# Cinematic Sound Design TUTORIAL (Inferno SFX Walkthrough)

Hi, it's Dacci, and in this tutorial I'll show you how to create sound design with Inferno, the latest cinematic effect library by FlameSound.
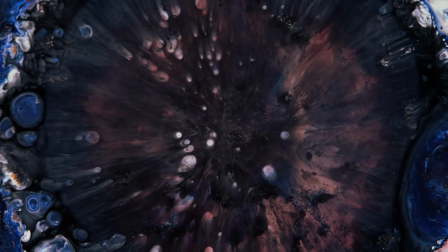Inferno is a cinematic sound effects sample library that comes in 3 sizes. Essential contains 120 sounds, Standard comes with 220, and Deluxe comes with more than 450 sounds.
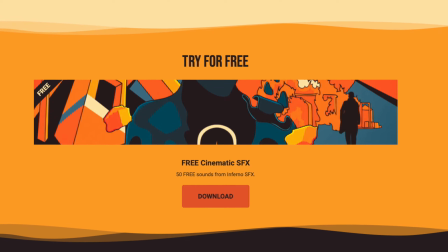And there's a pack with 50 free sounds available from our website. The Deluxe edition includes free updates with new sounds. The first update was already released in late 2021 and more are coming this year. Each sound is available in 4 variations: Original, Space with brighter sound and reverb for epic scenes, Dark with a darker sound and a hint of reverb for subtle atmospheric moments, and Grit with distortion and attitude for aggressive, in-your-face sounds. All sounds come in pristine 24-bit 48 kHz sound quality and are royalty-free, so once you buy them, you can use them in all your projects without any additional costs or licensing issues. To make sure you quickly find what you're looking for, the sounds are categorized and sorted in folders. Now that we have an understanding of the types of sounds contained in Inferno, let's get to our sound design tutorial.
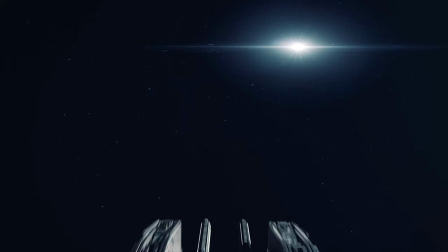To demonstrate some techniques and strategies, I've prepared a trailer from stock footage.
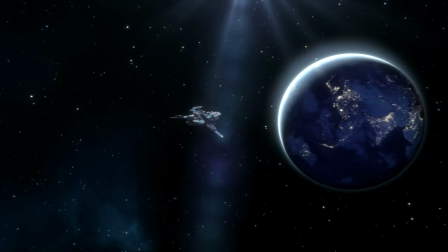As you can see, we have some zooms, passing spaceships, dramatic close-ups on astronauts, but also some empty alien planets.
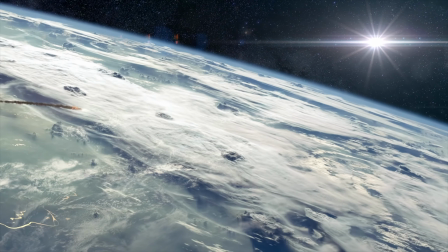And as of now, there is no sound at all.
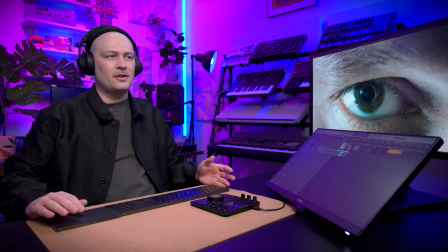The first cue is the zoom in on the eye, and for this I selected this short noise sound from the tension category.
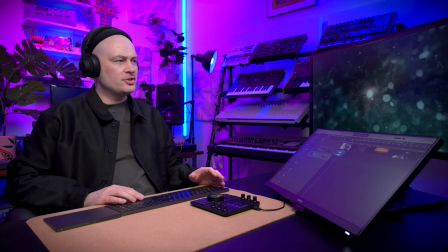The second cue after the zoom transition has a lot of things going on. First there's an explosion, then all of these textures come up, and finally a planet is revealed. So there's a lot of things going on and a single sound will likely not cut it. Therefore I will layer a couple of sounds.
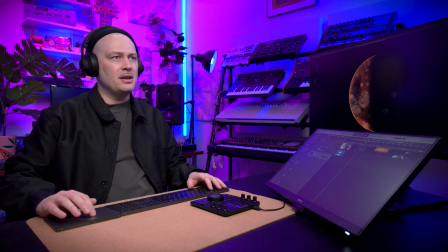I'm gonna start with a big boom. I think this is nice because the boom accentuates the explosion and the tail really matches the textures that come up nicely. Booms are bass-heavy impact sounds. They can be useful on their own to accentuate large to huge impacts, but can also be layered with other sound effects to give them more substance and heft.
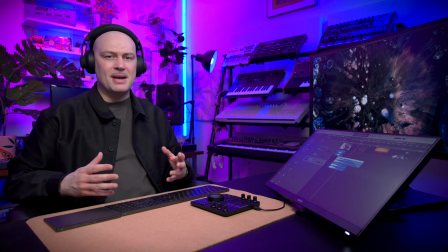The boom sound covers the low frequencies, but I want to make sure the explosion makes an impact on smaller speakers like smartphones or tablets as well,
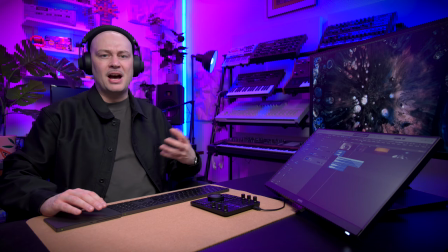so I'm adding a second layer with more mid and high frequency content to complement the boom sound.
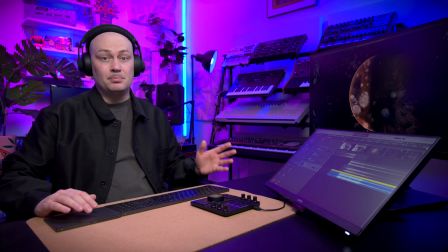The third layer I'm adding is a musical element, a Braams sound that will make everything sound even more epic.
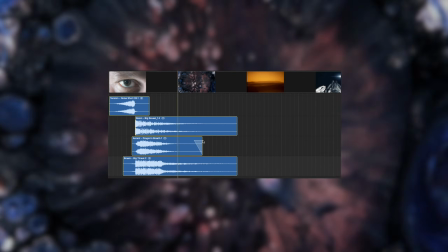Braams are huge and heavily processed brass or horn-like sounds. They were popularized by Hans Zimmer and the score of the movie Inception and are among the most dramatic, attention-creating sound effects. They also found wide use in music production. The fourth and final layer for this cue is another Braams sound, Screamer, sounds like this.
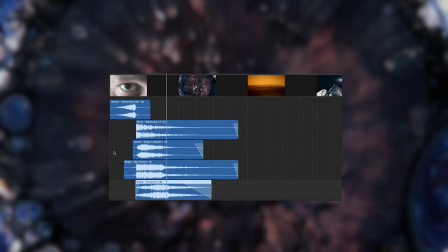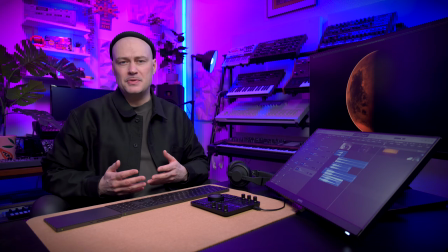As you can see, I ended up using 4 different sounds for this one cue.
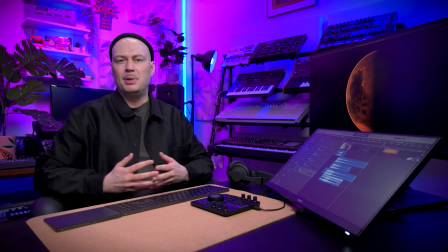Keep this in mind when budgeting projects. A trailer with 10 cues does not equal 10 sounds, but potentially 50 or 100 depending on its complexity. The first sound I'm using on cue number 3 is the Discovery chord sound.
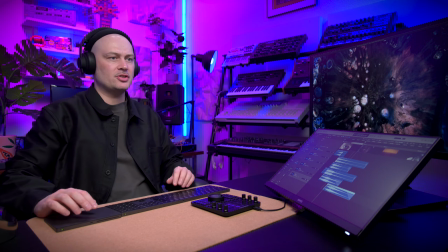I think that works really nice with the dissolving textures and the reveal of the planet. Chords are shorter, harmonic musical elements that can be used to emphasize emotions such as hope or misery.
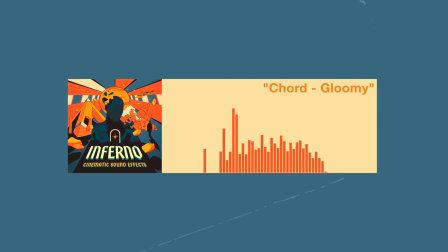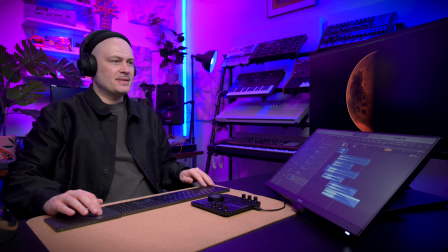And I'm layering it with this pretty epic sounding Braams sound.
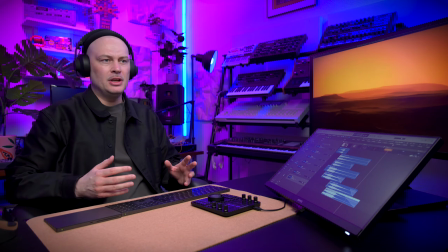This was originally in a different tune, but I changed the tune to match the chord.
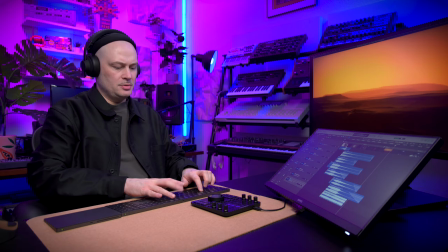And then I'm adding a drone sound. On its own, it sounds like this.
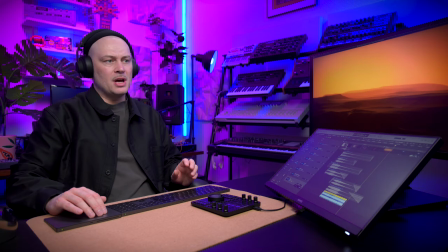Turn the volume down quite significantly.
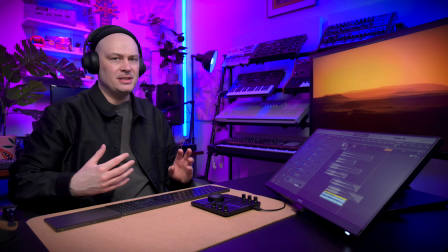I only want this to subtly add to the idea of a planet floating through outer space. Drones are long, evolving sounds that are useful to create gloomy, eerie, or tense atmospheres. One way to think of them is as sound carpets that establish an atmosphere, glue several scenes together, or fill longer sequences with less action.
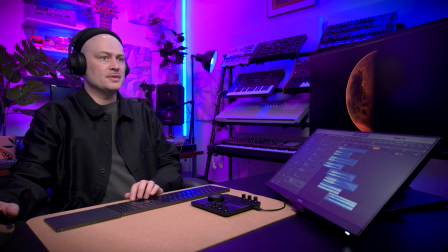So now we have a cut and we see the surface of the planet. And I selected this sound. It's called Eerie Space. It's an atmosphere sound.
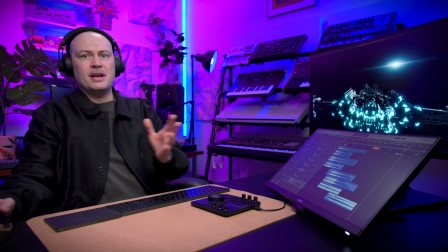And for now, I'm gonna let it reach into the next cue because probably I will blend these with each other. I feel this part is a bit empty. I selected the war drum accent. Let's listen to everything together.
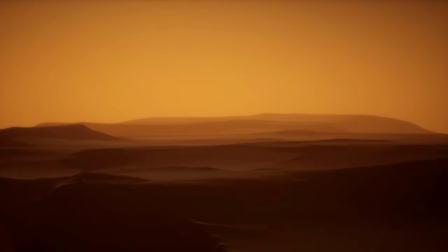Accents are short noises, percussive hits, or musical notes designed to accentuate an action or emphasize that something important is happening.
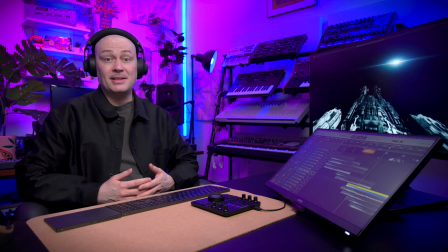At this point, I have already used quite a few musical sound design elements. Because this trailer is all sound design, I don't have to worry about musical elements matching the score. If there is music, it's a totally different story, and you have to make sure that musical sound design elements match the pitch, scale, and tempo of the score.
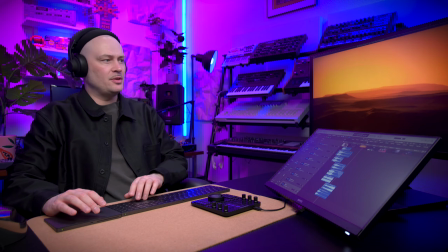Let's move on to the next cue. Because we're changing location from the surface of the planet to outer space, I want to emphasize that edit.
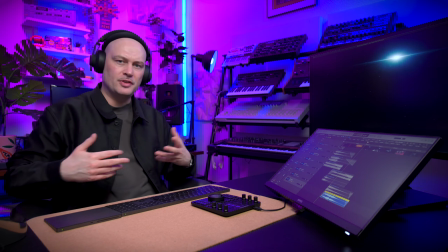I want a transition sound because we have an object moving into frame. So I'm going with this deep whoosh transition.
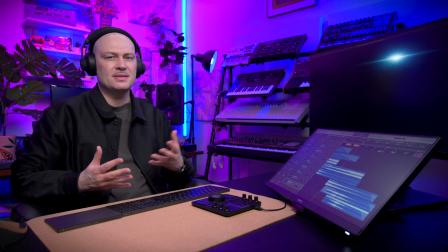It's a really huge spaceship and this doesn't sound large enough yet. So I'm adding a second layer.
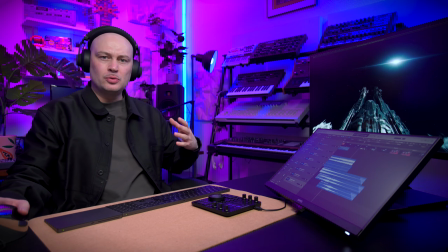And I'm adding a third sound that comes in right about when the engines of this ship appear in the frame.
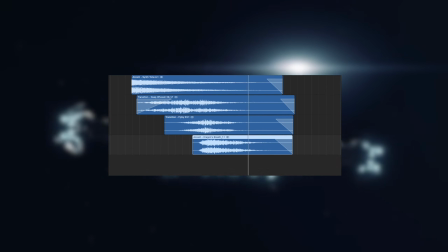Transitions are all about movement, a passing spaceship, a flying bullet, or a logo zooming in. Transitions can also symbolize inner movement, like the surprising reveal of a new fact. They're also used as ramps to quickly build up tension before impacts, or to move to another point in space or time.
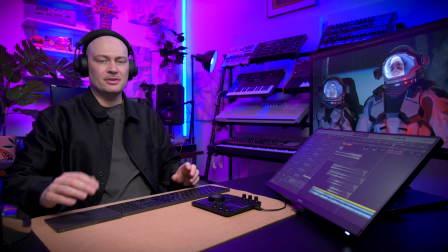Finally, I'm adding this atmosphere sound to create even more tension.
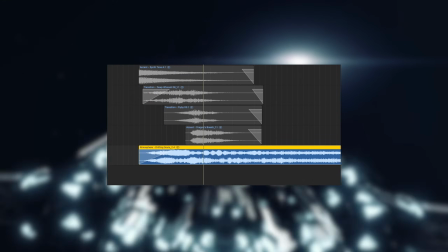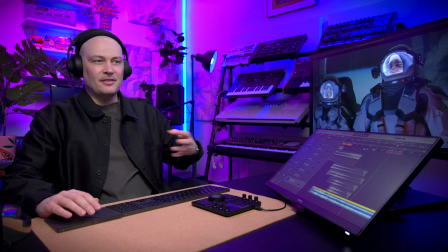The beginning of this sound kind of adds to the spaceship moving into frame.